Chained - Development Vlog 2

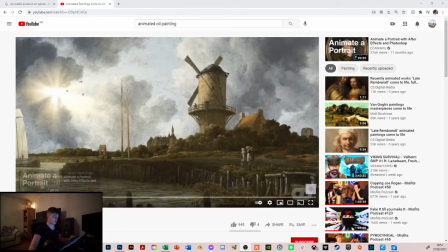(20:38)
So if we watch this short video here,
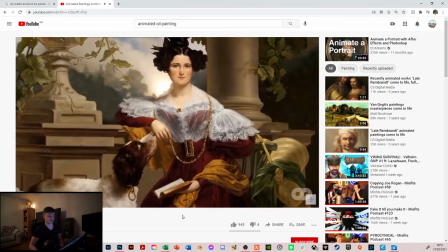(20:40)
see they're all still images being brought to life through the use of just cutting the layers and adding simple animation to them,
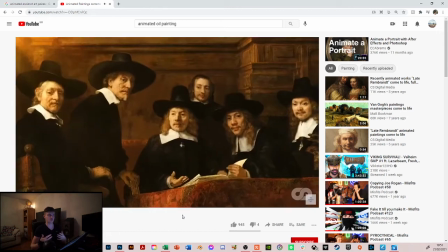(20:51)
but bringing them really to life in that sense.
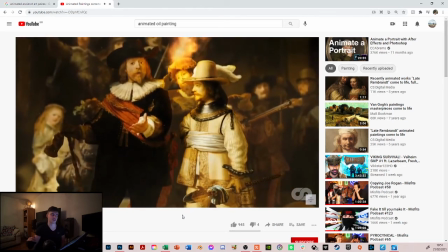(20:57)
Obviously it makes it a lot easier because I'm making the assets, but that's the sort of idea that I want to achieve and everything.
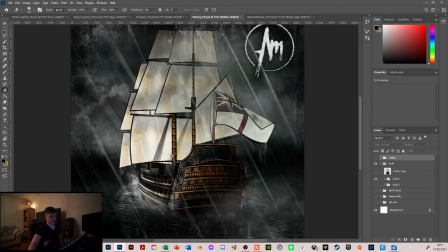(21:03)
So whenever you look back at this sort of shot, or probably better off if you go into,
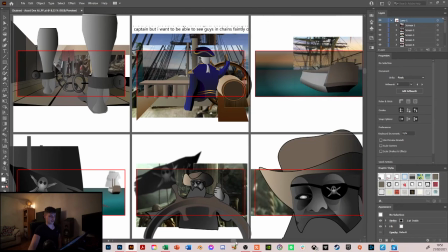(21:10)
so yeah, if we have a look at the Illustrator and keep in mind that idea of the parallax effect,
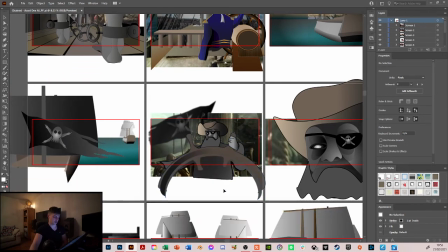(21:18)
if I had, for example, this layer here,
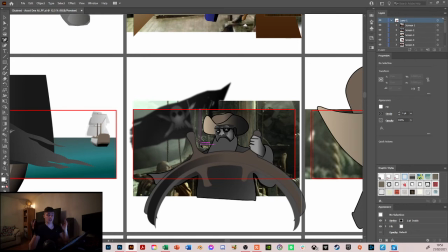(21:21)
the main captain would have very simple head tilt shift, and then the wheel in front of him would rotate. His arm is going to be a separate asset attached to this cog on the wheel, and then that limits the whole animation but brings the whole scene to life.
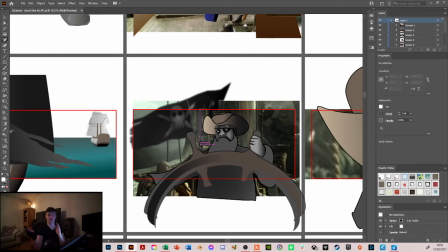(21:37)
Obviously you can layer behind, you can have the sail waving in the background, you can have a slight movement with the waves on the boat, that sort of idea. So by layering all these different 2D layers and adding quite simple motion to them, you can really bring
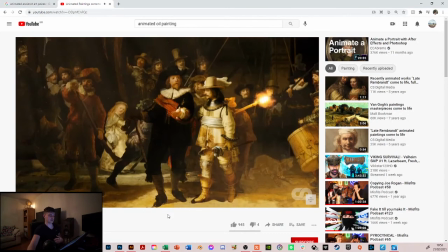(21:52)
an entire image to life again.
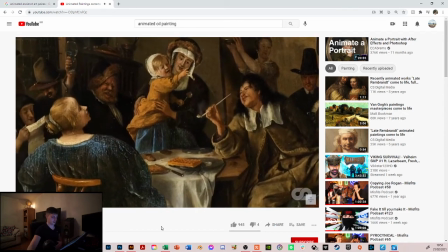(21:55)
So that's the effect I want to achieve essentially throughout this process, throughout all the animation, is this cool parallax.
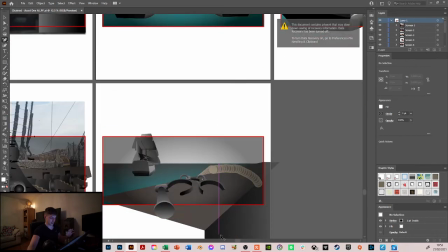(22:01)
And I think it'll be greatest displayed in this particular shot whenever there's an explosion
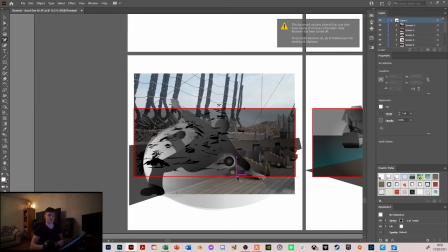(22:07)
and there's the multiple layers and the different fragments and cannons in the background flying and cannonballs coming through. All those layers of parallaxed animation makes for a really full and really lively scene essentially.
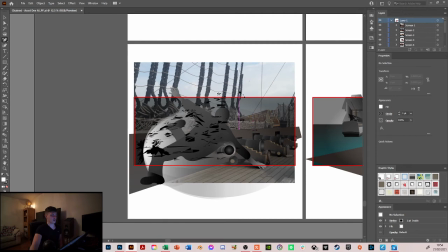(22:24)
Yeah.
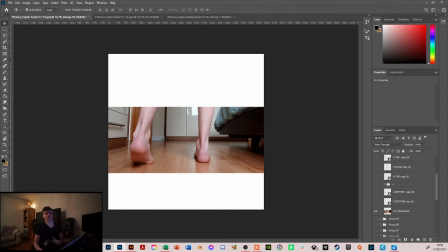(22:27)
Okay, so moving on from the sort of idea of the parallax animation, I did want to still have some aspects of 2D traditional animation. The style that I quite liked the most, or the one that I had in my head, was just sort of 2D traditional.
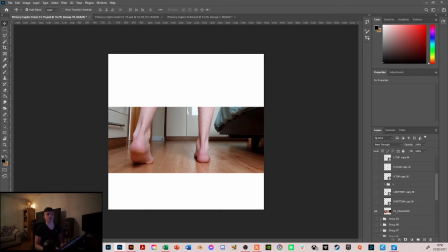(22:43)
Now, I quite like the idea of having the first scene, the one with the legs walking, being quite a well developed animation, and I thought that the best way to do it, make it as good looking as possible,
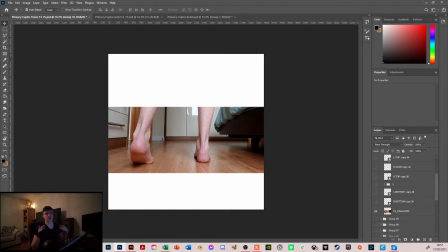(22:58)
was to do it by rotoscoping essentially, but then adding my style to the finished piece.
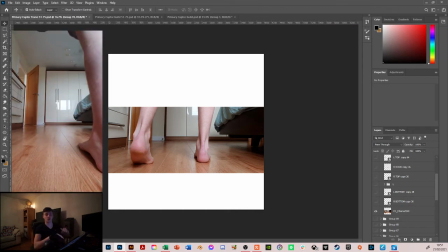(23:07)
So started off by filming just a couple of walks in the wide angle, if you think of the first shot,
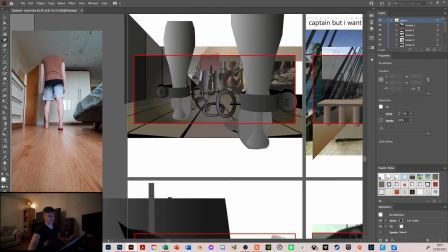(23:14)
with the wide angled low angle shot of the feet walking forward.
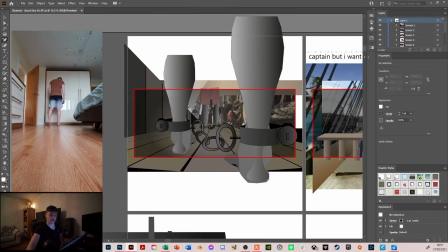(23:20)
So just filmed that myself, and
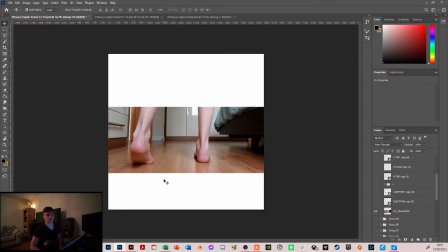(23:24)
then broke down all the frames, put it into Photoshop, into all the different layers of all the different frames. Ended up being about 106 frames for the first 8 seconds of the footage, well, roughly 8 seconds. And then from there,
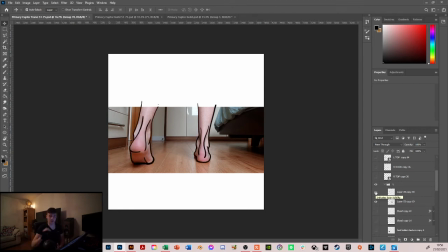(23:38)
I just started adding on did the lines around all the shapes of the feet for all the frames. So just, going frame by frame, adding the lines, all sort of stuff. Where I could, if it didn't move too much, I would just keep the same lines, slightly warp them, did it that way.
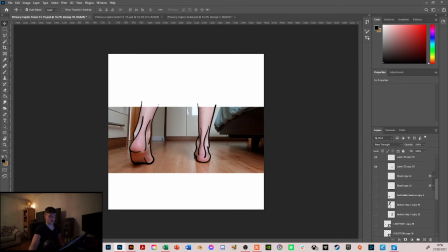(23:57)
Then from there, I started to fill in textures.
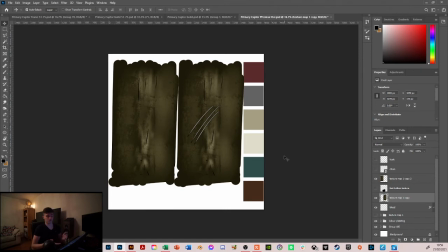(24:02)
So what I did was, for the texture, was I jumped into another project file here and just made essentially what would be texture files. So you can see just the rectangles with the shading in the middle, which I was using to line up with the leg. Made the two different textures, one for the right leg, one for the left leg,
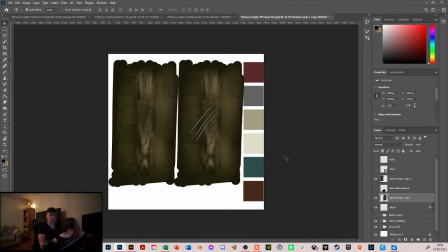(24:18)
and then essentially brought these pictures in to my build and
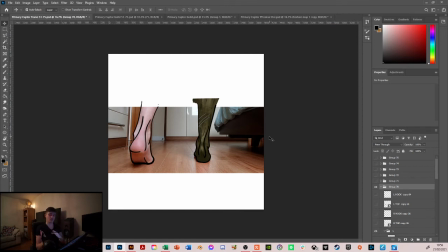(24:26)
mapped them on for every frame for both legs. Quite a tedious project,
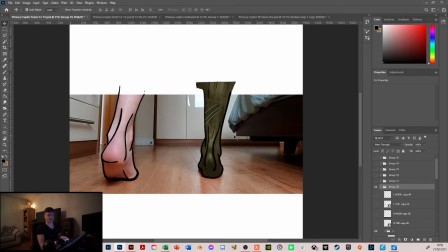(24:33)
quite a tedious process, but again, just lining up the sort of highlights in the back of the tendon and lining up the calf with the scars and just warping or manipulating or shaping them for every single frame.